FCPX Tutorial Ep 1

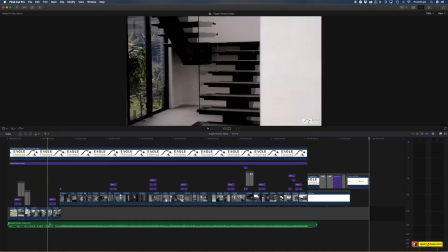You may see here that this is a one
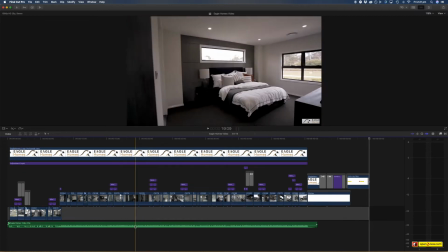music track down the bottom here, this green music track, but actually this is what's called a compound clip.
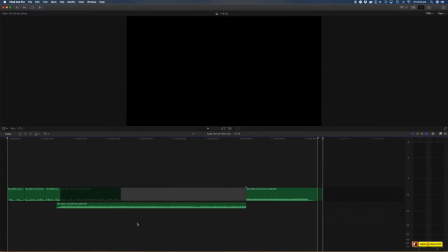So if I double click inside of that, you can actually see here that I've actually got this music track cut up. It is spliced up to make the perfect length that I want.
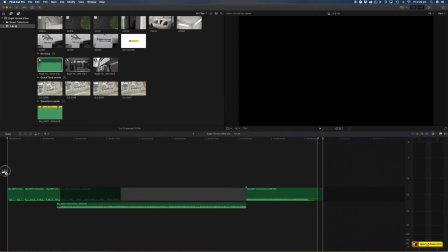Now, if I go back to my actual music track here in my top here, you can see if I just place the music track underneath. Oh, that's not the music track, this one is, or even on top. This music track actually goes for like 3 minutes.
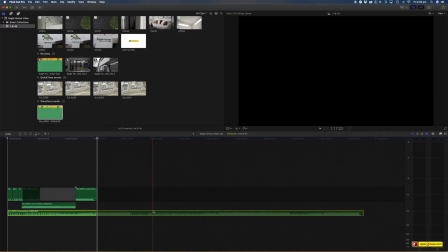So I've taken this 3-minute music track and I've condensed it down to, 47 seconds. And this is really one of the best starting points any videography, video editing you can do is by actually
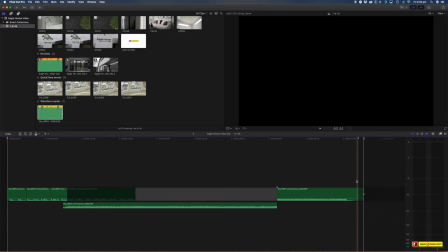cutting your music, and not just cutting your music to slow, to get the right length video that you want, but actually cutting the music to give you your ups and downs, your more dynamic,
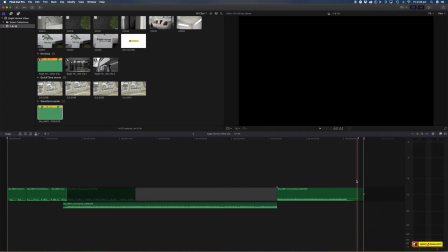dynamics you want to get to the point or to get to things quicker. So let's have just a quick listen. So already by 8 seconds, I've taken you on a musical journey.
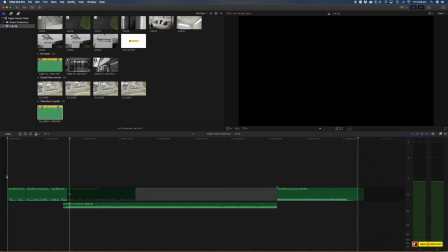I've got into some dynamic moments. I've got into a big upsell, and that is bringing the journey. That's making it quicker. So if I actually just grab this track here and just place it and extend it, and just close these off here by hitting V, you can see this track
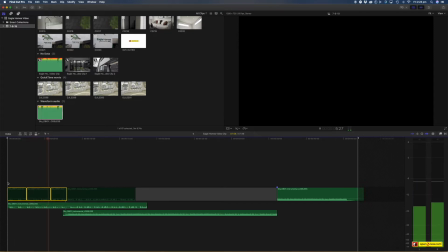keeps on going like this for a while. It gets a bit boring. So what I've done is I've gone to a part in the music where I hear there's a, I'm cutting still on the right beats.
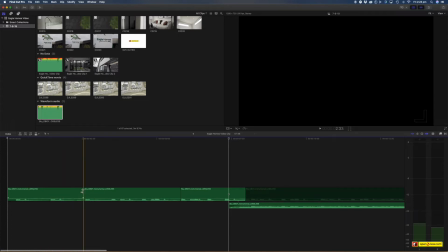So I know this goes dum bump, dum bump, dum bump, and then I found a moment where it builds up here. So, and it swells, boom. And then I even add another dynamic.
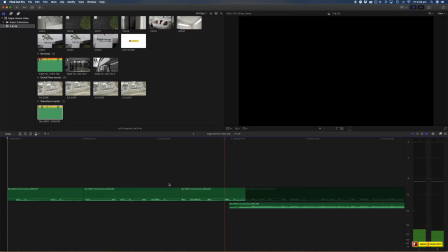So this is cuts it near the end. Da, da, da, da, da, da. And then into a big hit. Now you can see here that I'm actually matching up beats, especially when you get to this one here. You can see the layers here. I'm actually matching up the right beat.
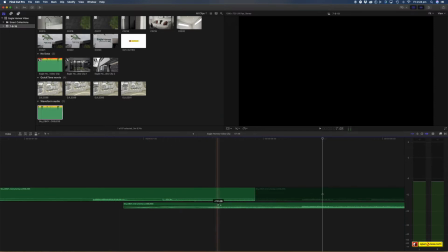So if I zoom right in here, this beat here matches up. I've also added a crossfade here with this track. And what that's going to do is slowly bring this track up to bring into this one. Now, I didn't need to do a crossfade here at the end, but in some cases too, you're going to want to also
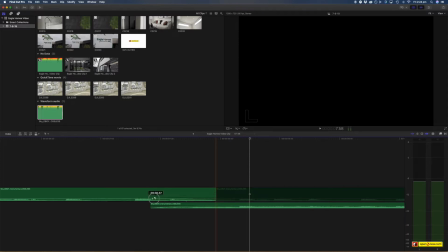crossfade out the other one here to give it a smoother transition from one song to another. Like I said, this can be done in both Final Cut and Premiere, but it's really important that if you're not
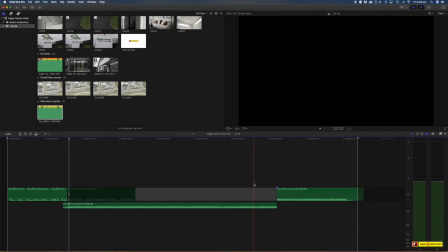cutting your music to give you the best sound music track and also timing, then it's something that you need to start doing, because anyone can go in,
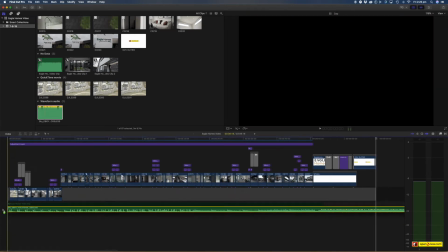add the music track, and then, oh yeah, at the length I want, I'll just fade it out at the end, I'll just cut it here and then fade it out, put a fade at the end.
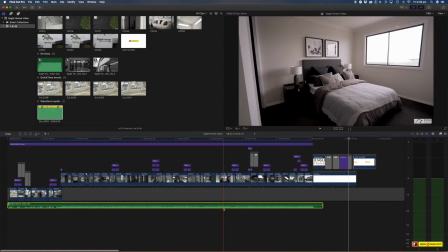But really, that's not giving you an interesting dynamic video at all.
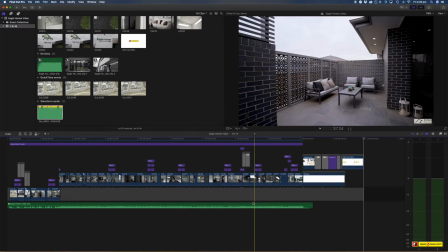You really need to be cutting your music. And then I make it what's called a compound clip, so it's really simple to make a compound clip.
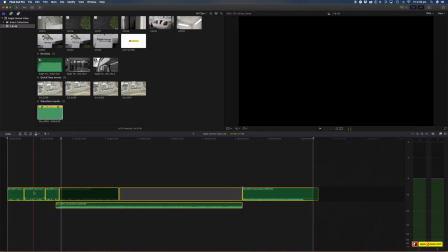You just highlight everything, right click, and go new compound clip.
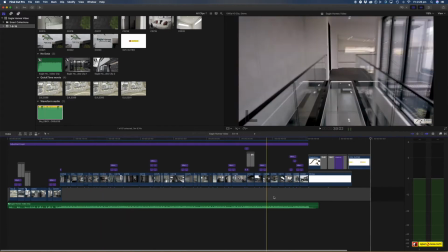And why I do that is that when I'm editing, I just have one single file music track that I can then manipulate.